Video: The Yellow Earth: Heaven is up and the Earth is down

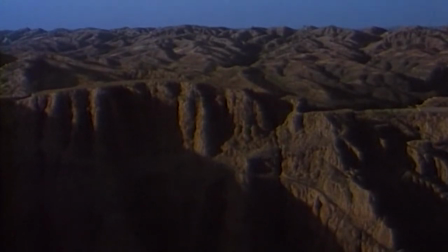(0:12)
A storyteller's adage quips that there are only two kinds of stories.
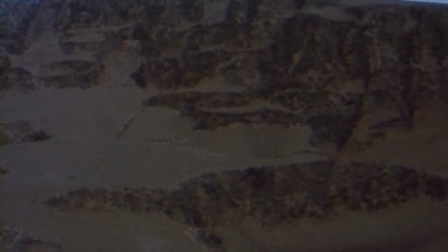(0:17)
One, a man went on a journey, and two, one day, a stranger came to town.
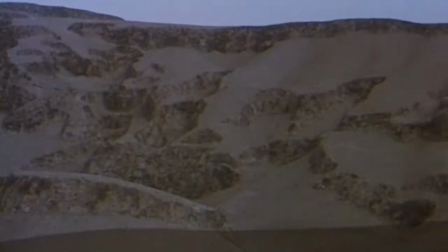(0:24)
Yellow Earth, Chen Kai-ge's landmark 1984 film,
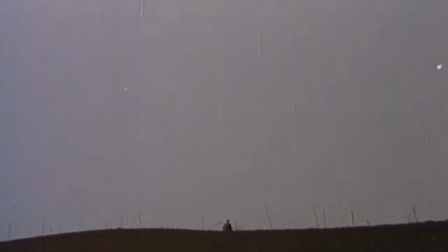(0:28)
opens with the ambiguity that is characteristic of the entire film on both of these at once.
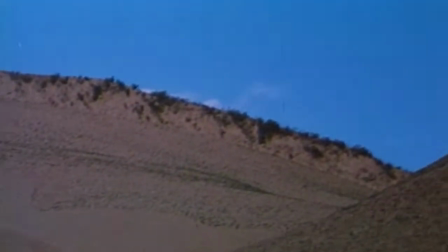(0:34)
A man is on a journey, arriving as a stranger in a small town.
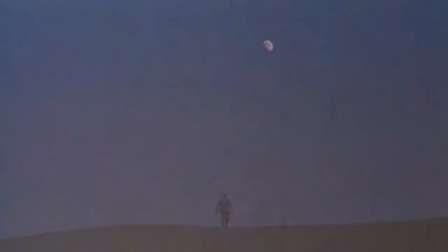(0:40)
He appears over a low horizon, walks towards camera,
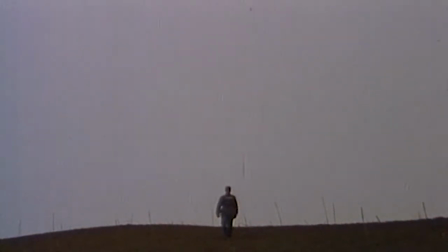(0:44)
framed by a massive sky, almost as though he emerged as a small piece of the sky itself, interspersed with shots of desolate, empty landscape.
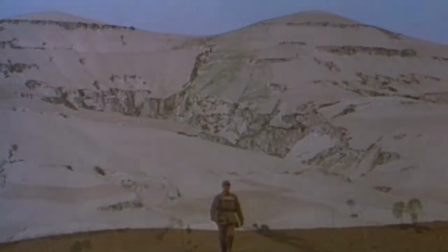(0:54)
Many piles of books, theses, and film school dissertations have been written about Yellow Earth's cultural and critical impact on Chinese and world cinema.
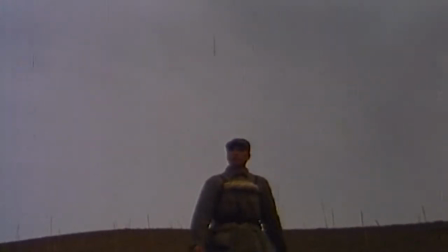(1:01)
A fairly robust critical consensus sees Yellow Earth as marking a frontier between all Chinese cinema that came before and after it.
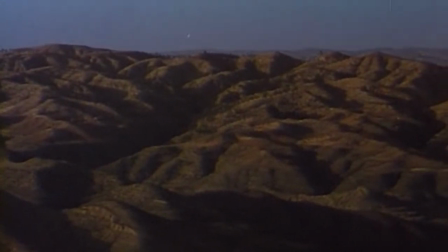(1:10)
Chen, working with cinematographer Zhang Yimou, employs many striking visual innovations in the film,
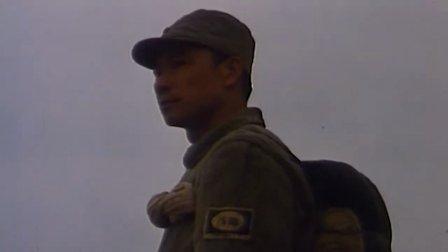(1:16)
from its heavy use of symbolism and reliance on ambiguous metaphors to its translation of traditional Chinese art forms.
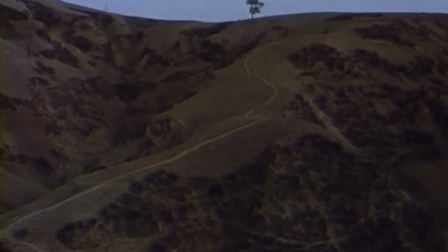(1:23)
All were considered groundbreaking at the time for a Chinese production.
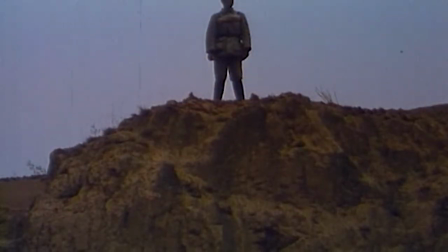(1:28)
A favorite of mine is the film's color palette, which is composed almost exclusively of primary colors.
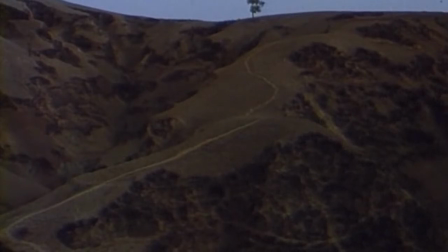(1:34)
The film contains almost nothing but deep blues,
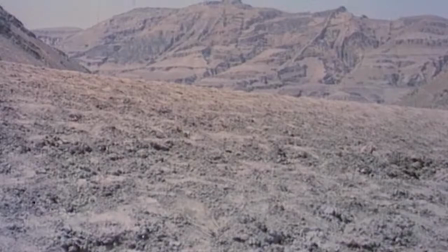(1:39)
sharp reds, and of course, earthy yellows.
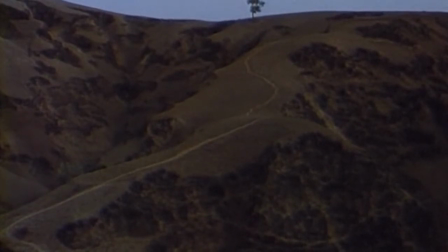(1:45)
Chen and Zhang's use of a high horizon in Yellow Earth allowed the landscape shots of the film to recall the look of traditional Chinese painting, with a sliver of sky balanced on top of a mass of earth.
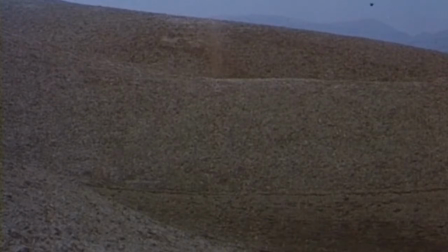(1:58)
And with any human figures in the frame nearly swallowed up by the surrounding natural landscape.
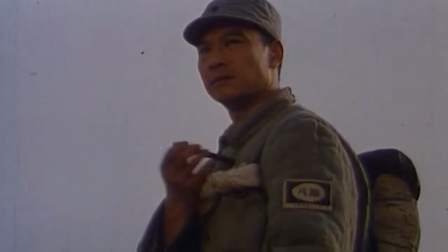(2:04)
This aesthetic choice gives the film more than a distinct look. It is stretched even further and allows the frame to be used in another way.
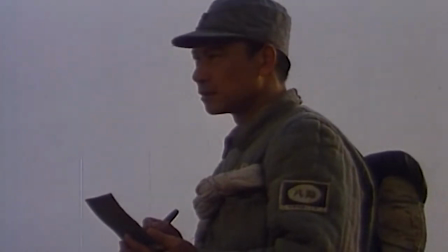(2:11)
It creates a symbolic motif which helps translate the film's mismatch between human hopes and aspirations and the harshness of the world toward those hopes. So let's focus on a specific visual idea.
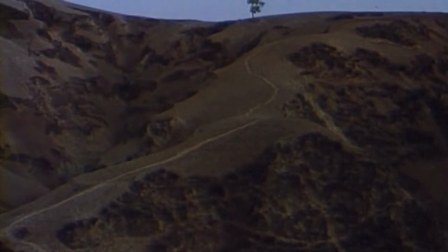(2:24)
If you were making a film that is thematically dominated by the opposition between idealism about a new future and a raw, unforgiving reality that precludes it,
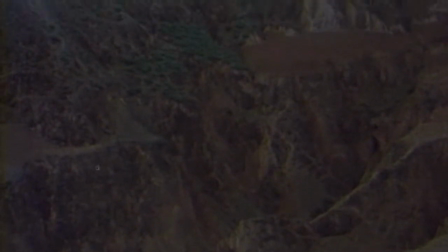(2:33)
how could you convey this idea visually? Chen and Zhang solved this problem by using a simple opposition.
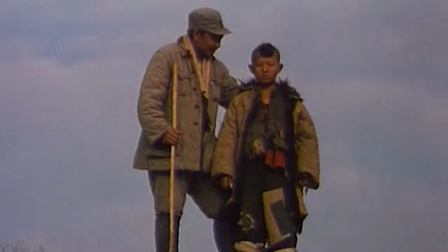(2:42)
Up
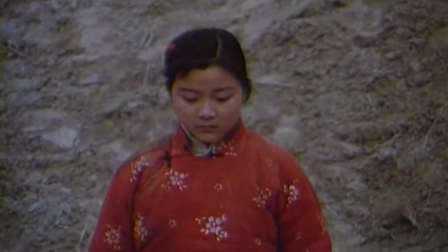(2:48)
and down.
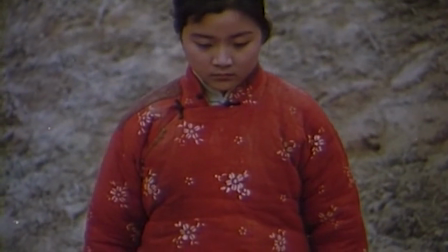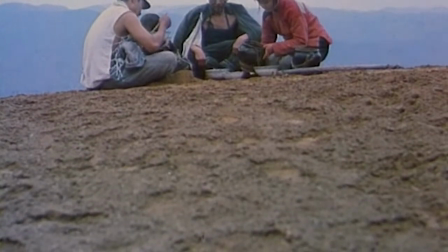(2:55)
If shots can be framed with a high horizon, then they can also be framed with a low one.
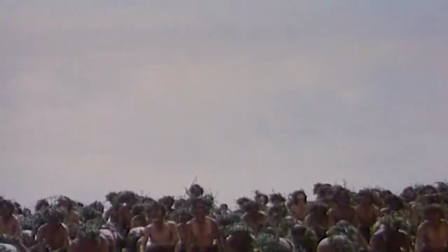(3:06)
And the transition between the two can signal to the audience an important symbolic distinction.
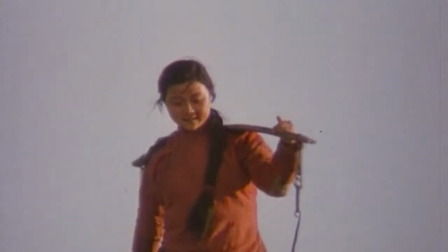(3:14)
Whenever the filmmakers want a moment or a character to embody optimistic but distant idealism,
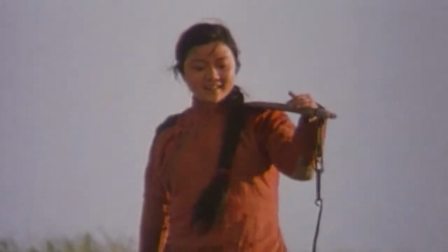(3:19)
a better future, or the dream of a different world, they set them against the sky with a low horizon.
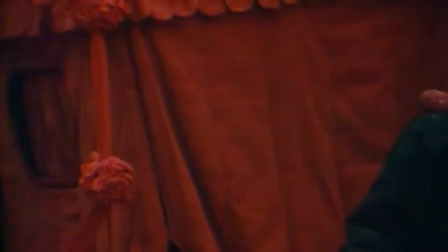(3:27)
When they identify a moment or character with the opposite of these, a character confronting the harsh realities of life,
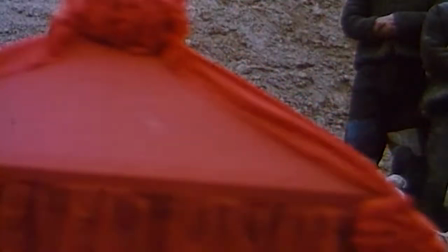(3:32)
the unchanging nature of the world, or powerlessness in the face of their circumstances and fate,
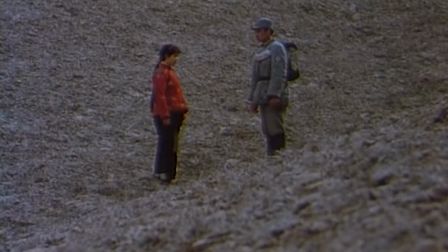(3:37)
they anchor the shots with a high horizon and the monolithic Yellow Earth dominating the frame.
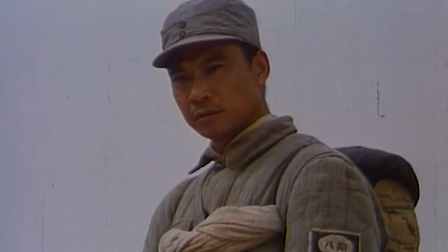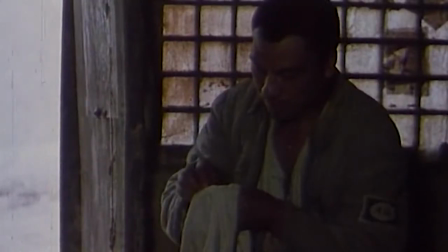(3:50)
Let's take this scene for example. Cui Qiao has taken a liking to Gu Qing, and he has awakened a small hope in her, that the world could change.
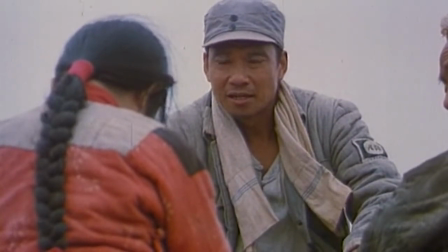(3:59)
Here, Cui Qiao listens to Gu Qing speak about his ideals, and how the world must change.
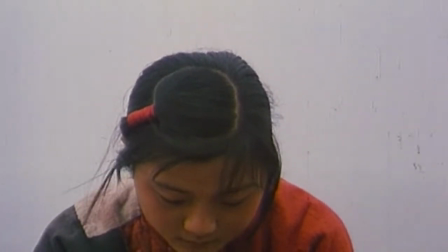(4:05)
The shot frames Cui Qiao lifting her eyes up slowly. She raises them quite literally from the earth, the dirt in front of her, to gaze at the distance.
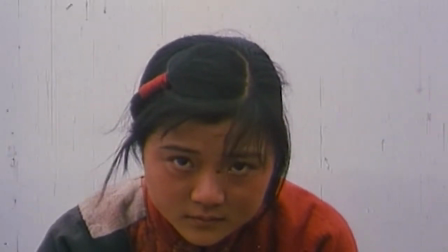(4:14)
Her head is entirely surrounded by sky, without a hint of earth or landscape.